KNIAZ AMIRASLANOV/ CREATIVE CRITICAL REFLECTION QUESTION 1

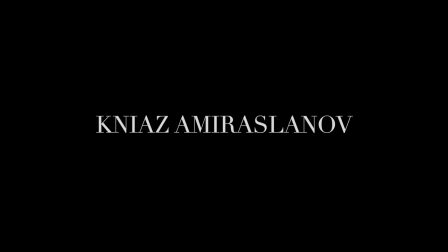[0:00]
Hello, my name is Knyasem Reslanov and I'll be answering question 1 of Creative Critical Reflection.
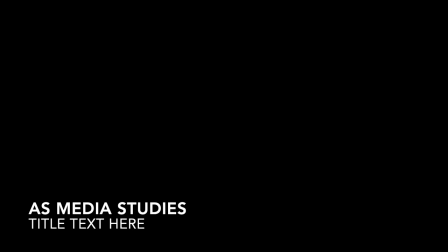[0:07]
Question 1 is how does your product use or challenge conventions and how does it represent social groups or issues?
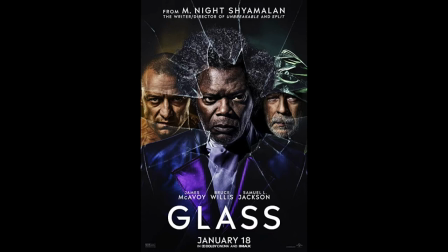[0:16]
I created my film sequence on the base of ideas I gathered from different horror movies such as Glass and
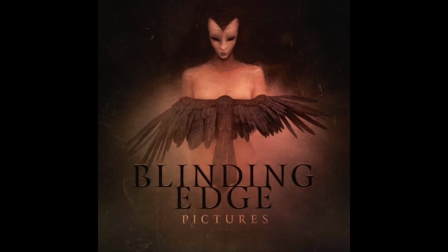[0:22]
Split as well as blinding edge pictures was the inspiration for the logo and theme of the film. The rough textures in Blinding Edge Pictures logo show the effect I was going for,
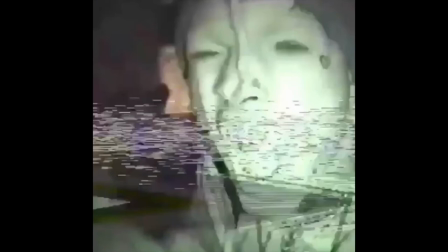[0:37]
as well as the VHS design of how I want the film texture to be and the feeling it gives while watching it.
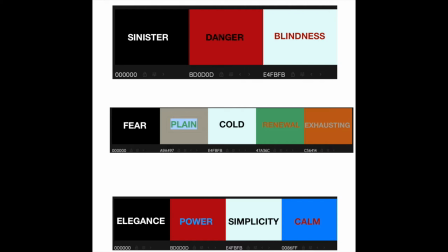[0:46]
These effects are used to make the audience feel intrigued into watching the film.
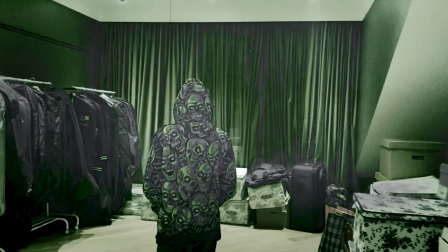[0:51]
The color palette shows how all the colors set a dark and scary mood, as well as tracking camera movements creates the feeling of the main character being followed with the help of dark lighting in the house, which creates a more disturbing atmosphere. The tracking camera movements are also part of the suspense. presence.
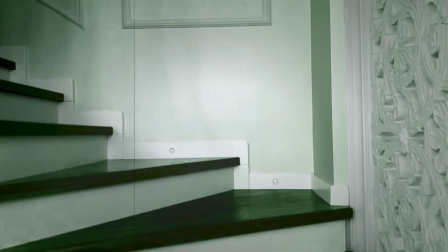[1:11]
The camera starts by going upstairs to the third floor where we first meet with our main character.
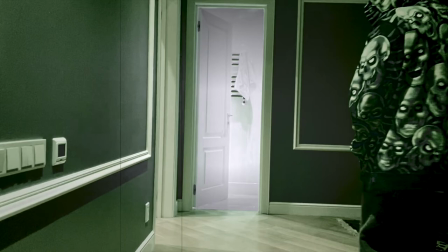[1:18]
After following the main character,
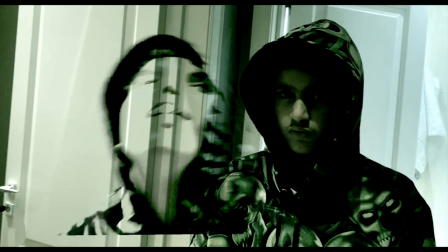[1:21]
the demon reflection of him comes out and at that moment the camera turns away and runs back down to safety.
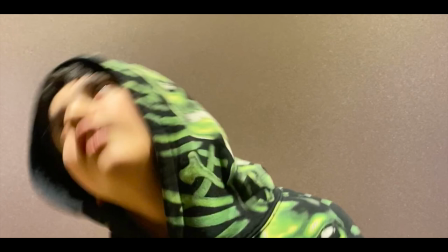[1:28]
I created the demonic presence by having my brother, the main character, move his head on a video for around 40 seconds from
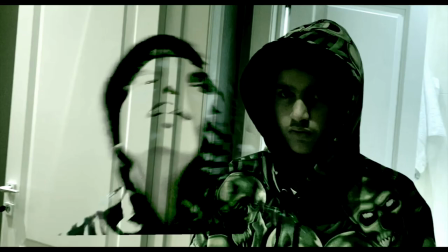[1:38]
side to side which I then sped up drastically to create a demonic head shaking effect. This is supposed to scare the audience due to the demonic sound and it popping out of nowhere. Although the demonic presence may scare the audience,
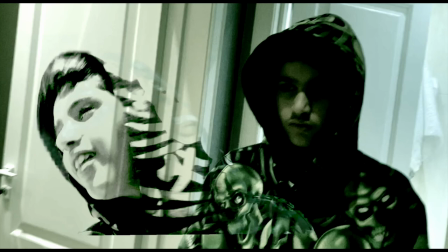[1:56]
the demon isn't much of a jump scare but more of information for the viewers for what is to come and what the film is about. As the demon is shown for a couple of seconds with no background information and only sounds of a demon talking and a scream,
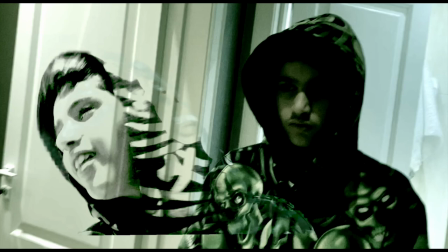[2:14]
the demonic presence has also low visibility on that video due to it overlapping the main video of the character just standing.
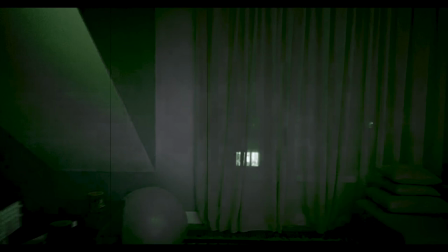[2:23]
The dark lights create a feeling of horror as it makes a rough texture and this makes the viewers see dark images and colors of the film.
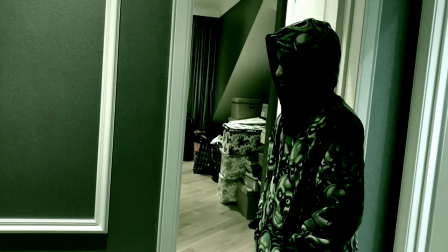[2:34]
And with the green VHS effect, the film looks glitchy as well as disturbing for the viewers to watch.
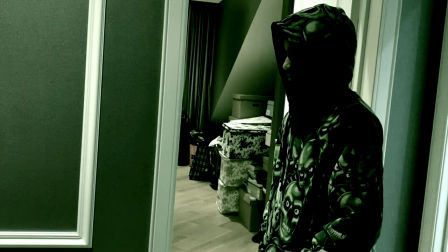[2:41]
This process wasn't easy as it took longer to figure out how to do every effect of VHS, the color and the demonic head shaking.